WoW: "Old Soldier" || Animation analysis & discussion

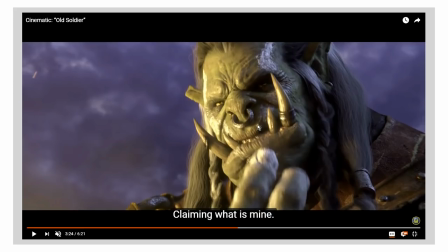239s
So How do you animate a character like that talking speaking in English like because from a lore perspective The way that you would solve this, if you didn't have to actually have the characters talk anything, if you were writing a novel, what a very dedicated linguist would do,
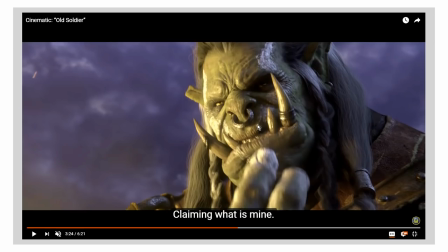255s
would invent a language that doesn't require any of the sounds that an orc's mouth would not be naturally able to form. Like, you would have a language without the O, O, U sounds at all, because orcs can't make those.
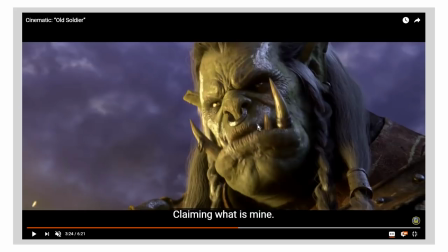268s
But since this has to happen in English, and the mouth motions have to match the English-spoken dialogue, What do the blizzard animators do?
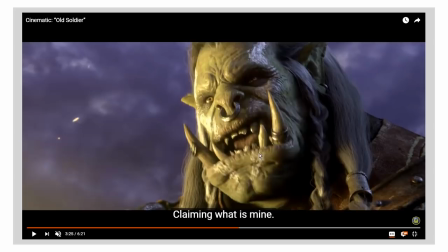279s
Well, in short, especially for Sourfang here, you can see they over-animate his lips Massive, like they do a lot of work by just moving the lower parts of his face around Massively, like he's saying claiming what is mine,
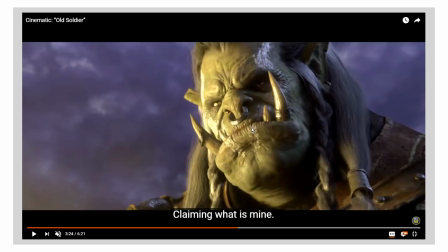294s
right? That's that's that's really all he's saying here But take a look at how much he's moving his face.
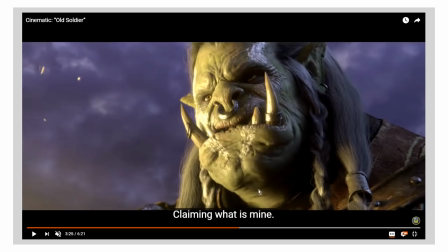299s
He's saying claiming what is mine He has to open and close his mouth. He has to move his lips around. He has to distort his face an Incredible amount in order to get the motion of the face to match the dialogue that's
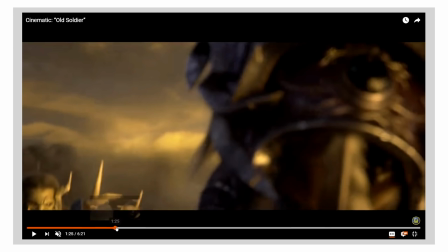315s
being spoken on screen And I'm gonna be harping on about that a lot in this video because this is just something that that's that's really super fascinating to me There's a
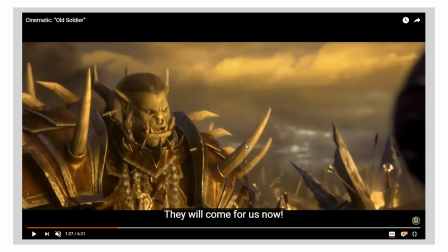322s
really good example right here. They will come for us now is what he says to Sylvanas.
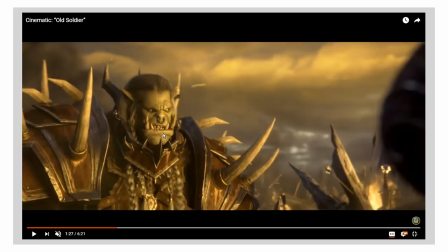327s
So they They try and follow along by forming those same sounds with your mouth as we go, right?
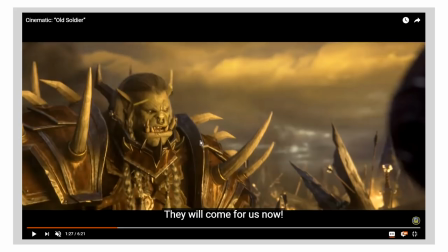337s
They and you can kind of see already with the E You already kind of have to constrict your lips a little bit in a way that his mouth does not quite
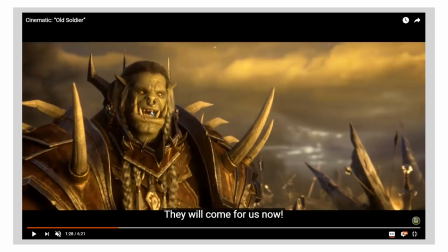344s
allow And so the lips are doing a lot a lot of the work trying to get those mouth positions out of him
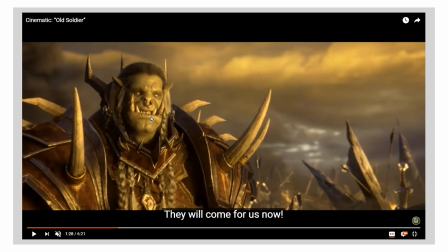353s
And you can especially see it here for instance when he has to form the now sound which is mmm Ooh, now, now, this is why a W is called a double U, by the way, because at the end of a word like now, it actually does sound like an OO sound, like now,
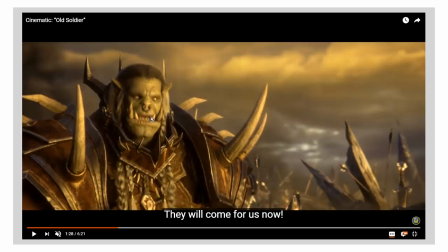370s
now, so now starts very open.
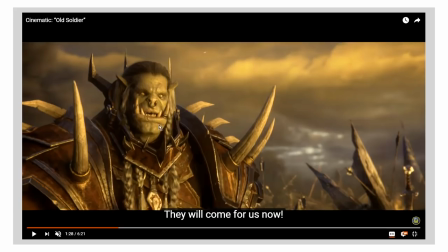375s
And you can see that here, now, but then when he gets to the OO sound, take a look at what the animators do with his lips, they do a very clever thing. They can't constrict the whole of the face into this circular O sound So what they do instead is they take the upper lip and they pull it down
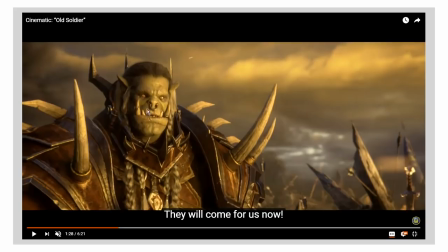391s
behind the big fat lower lip and in so doing Even though it's not quite the correct way to form that word in English What they do is they manage to create that little circle shape that we need in order to create a believable ooh,
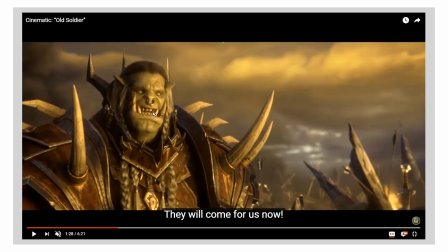408s
oh sound like now
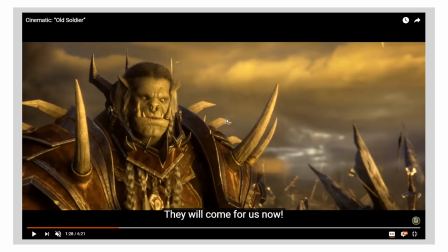411s
And so you get that little circle shape that little that little sensation of okay There's this little circle being formed by his lips to produce that sound without
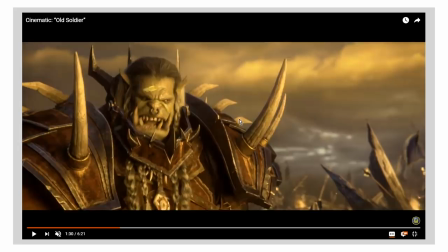420s
Actually having the care to be able to constrict their lips From side to side and that's just like as an animation trick That's
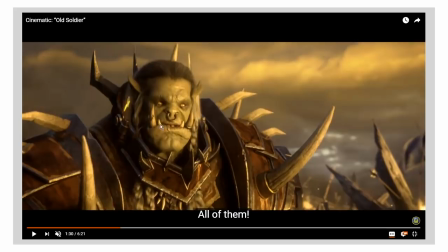427s
just really clever like he has this giant lower jaw and you can see it again here It's being put to use the so much of his emotions so much of
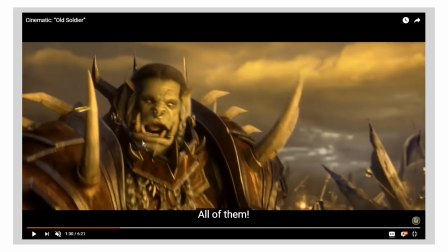434s
his behavior so much of his mood is communicated by the motion
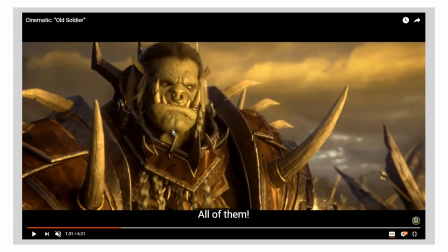438s
of that lower jaw and it has so much freedom to move around on his face and you can see especially here when he says mmm all of them mmm for it for an M sound and then and indeed like a buh
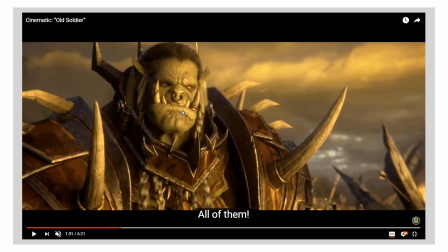452s
buh sound you have to put your lips together you can't say buh without without putting your lips together you can't keep it so I'm gonna say I say yeah you have to say buh buh and the same thing with mmm you can't do that with your mouth open Urr,
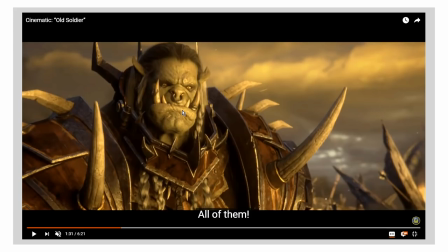467s
mmm, you can't do it with your mouth open. So in order to emote that mmm sound, which requires you to close your lips together Again, because of those giant tusks, he can't quite close his lips in a natural way, so
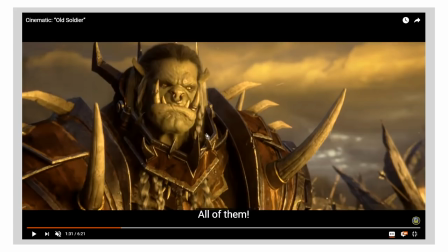481s
They get closed up real tight together and that has the added benefit by the way here He's being kind of defiant with Sylvanas.